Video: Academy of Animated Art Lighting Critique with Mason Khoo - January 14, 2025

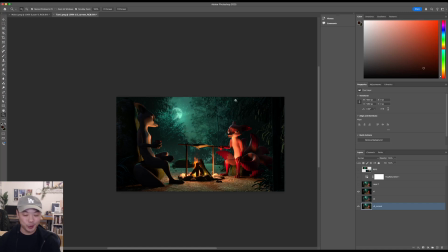So I hope that feedback is not, you know, hurtful or discouraging in any way. But, you know, I think what you've got here is,
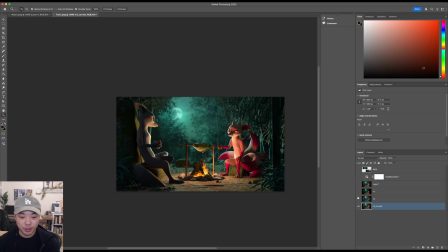what you've got in your newer version is successful in certain ways, and there are a lot of elements here that can be brought back to that original version. So I'll talk a little bit about what I think you can incorporate. So basically what I did, and this is kind of janky the way that I'm doing this,
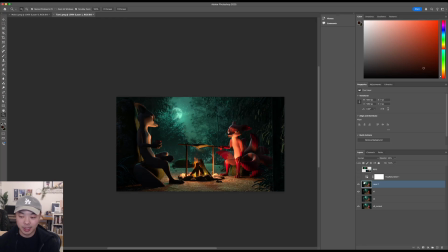but I'm just putting your newest version on top of this and just, like, lowering the opacity so you get a little bit of elements of both. And this might give you a little bit of an idea of,
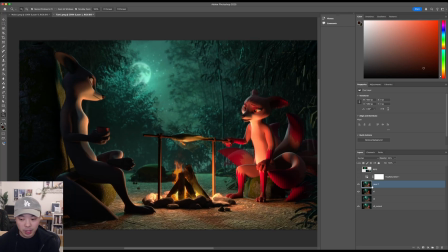in my opinion at least, what you might, in the direction you might want to go. And the key here, I think, is addressing the notes that were given to you the first time with a little bit more subtlety.
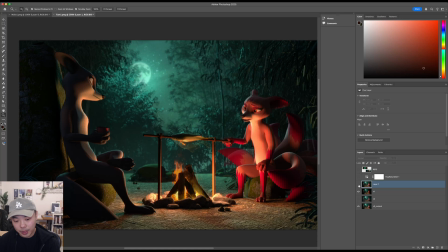You can see, you know, he was asking for more hits of the moonlight on the foreground,
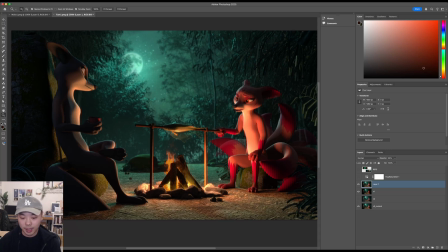and in turn more hits of the fire on the other elements, as well as the background, which you've got.
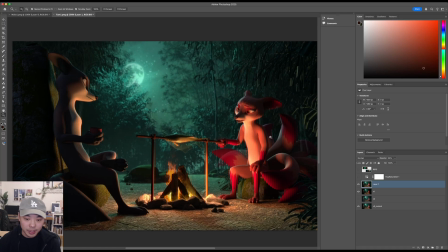So just by laying this over, you can see, you know, a little bit stronger of a moonlight on the characters here, while still keeping this very localized orange light on the characters. And you can see the sort of same separation now you're getting,
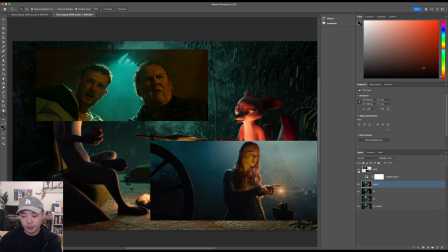similar to, you know, any of these images where this left front of her face,
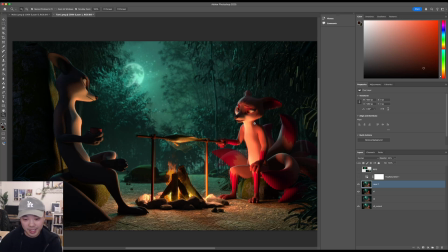or of their face, is quite pure in its color temperature, and then you're playing this moon rim as more of a rim, right?
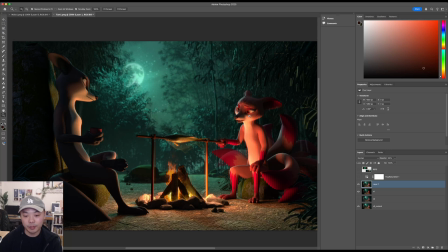So it doesn't contaminate most of this warm light, and you're getting that kind of warm feeling on him as well. You know, this is pretty nice here, the way you have this more localized warm color
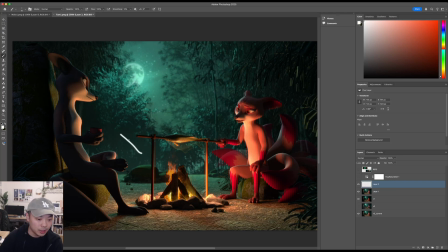coming from, it's the worst color ever, coming from the bottom, and then you have just this kiss of cool rim on the edge. I think that's really cool. And you're still able to feel this fire on him.
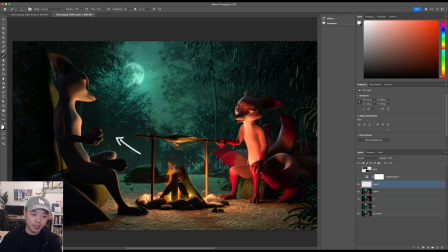One thing I think could help in addition is that when this is animated, which I think you implied that you were going to animate this, one trick that I always do for fire, this works for campfires and torches and everything,
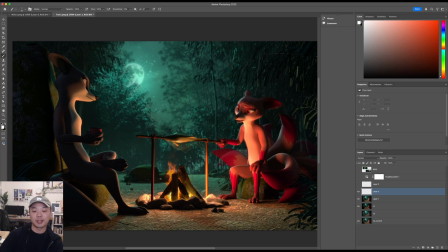is actually put a few lights in the fire, or as acting as your fire. So, for example, I don't know what your setup here is, but what I would normally do is maybe you have one sphere light, right?
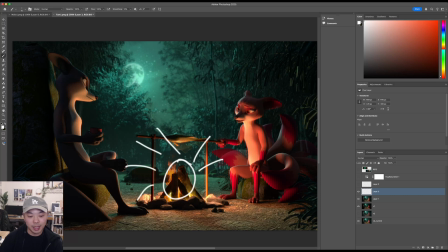One sphere light here that's casting out. Seems like a reasonable setup. What I might do instead is have 3 sphere lights, or 4,
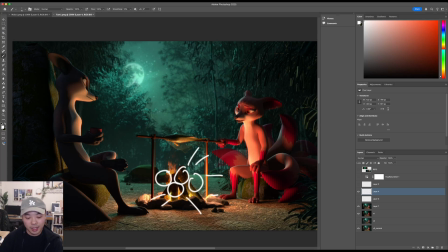that are all giving off light, and they're all at slightly different locations, right? So maybe one is more in front and one is more behind. And then in comp, what I like to do is have them all flicker.
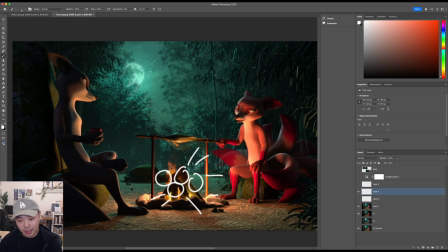So what you'll get is like those dancing shadows on the face and on the shadow sides of the character, and you'll see it sort of like the shadow line will move back and forth,
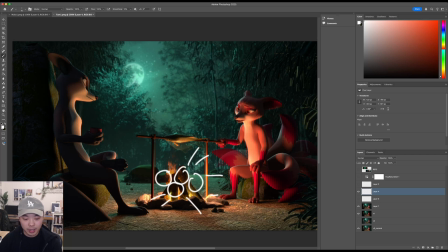and it really gives a nice organic feel to the firelight, both on the characters and in the environment. I think that might help you out a lot with what kind of mood you're going for as well. But yeah, I think,
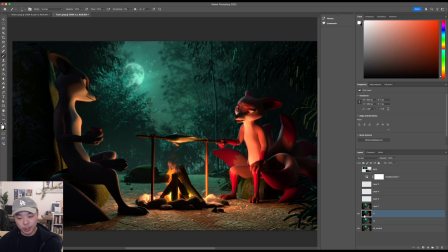walking it back to this original version and then bringing in those, like,
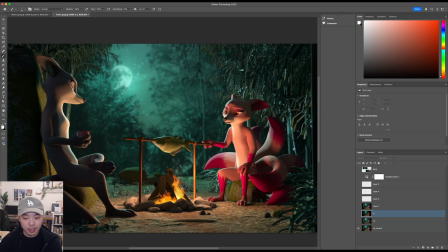you have some of these hits here, which I think are good. They're just too strong. And maybe localizing it to just
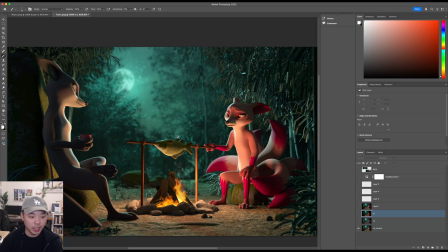just rimming the leaves and then rimming the character as well would help you a lot.
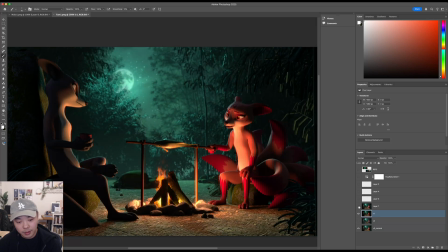What else?
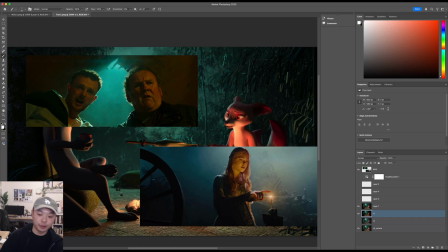I think something, I'm not sure if this is what you're going for, but I think it's worth pointing out maybe,
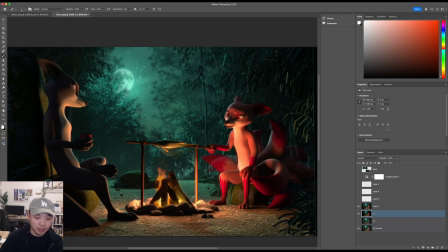is getting some fog back here and kind of stepping the image more, so this area back here is less contrasty than these blacks up here.
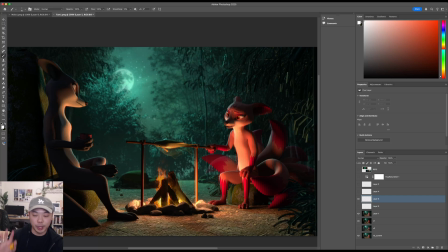So if you were to get some volumetric elements or use your Z depth to fog out this back area a little bit more, that might help your mood a little bit, and kind of get it closer to these references as well.
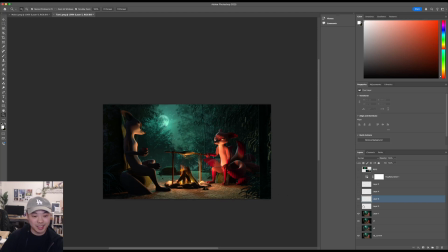But yeah, I know that's can be difficult to hear, is to go back to an earlier version, but I do think there's a lot of value in what you've done in all these iterations. I think it's just about deciding what works best for your story and what you're going for,
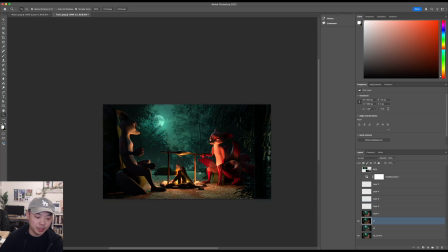and in my opinion is starting from this version and then working your way back. Yeah, great job.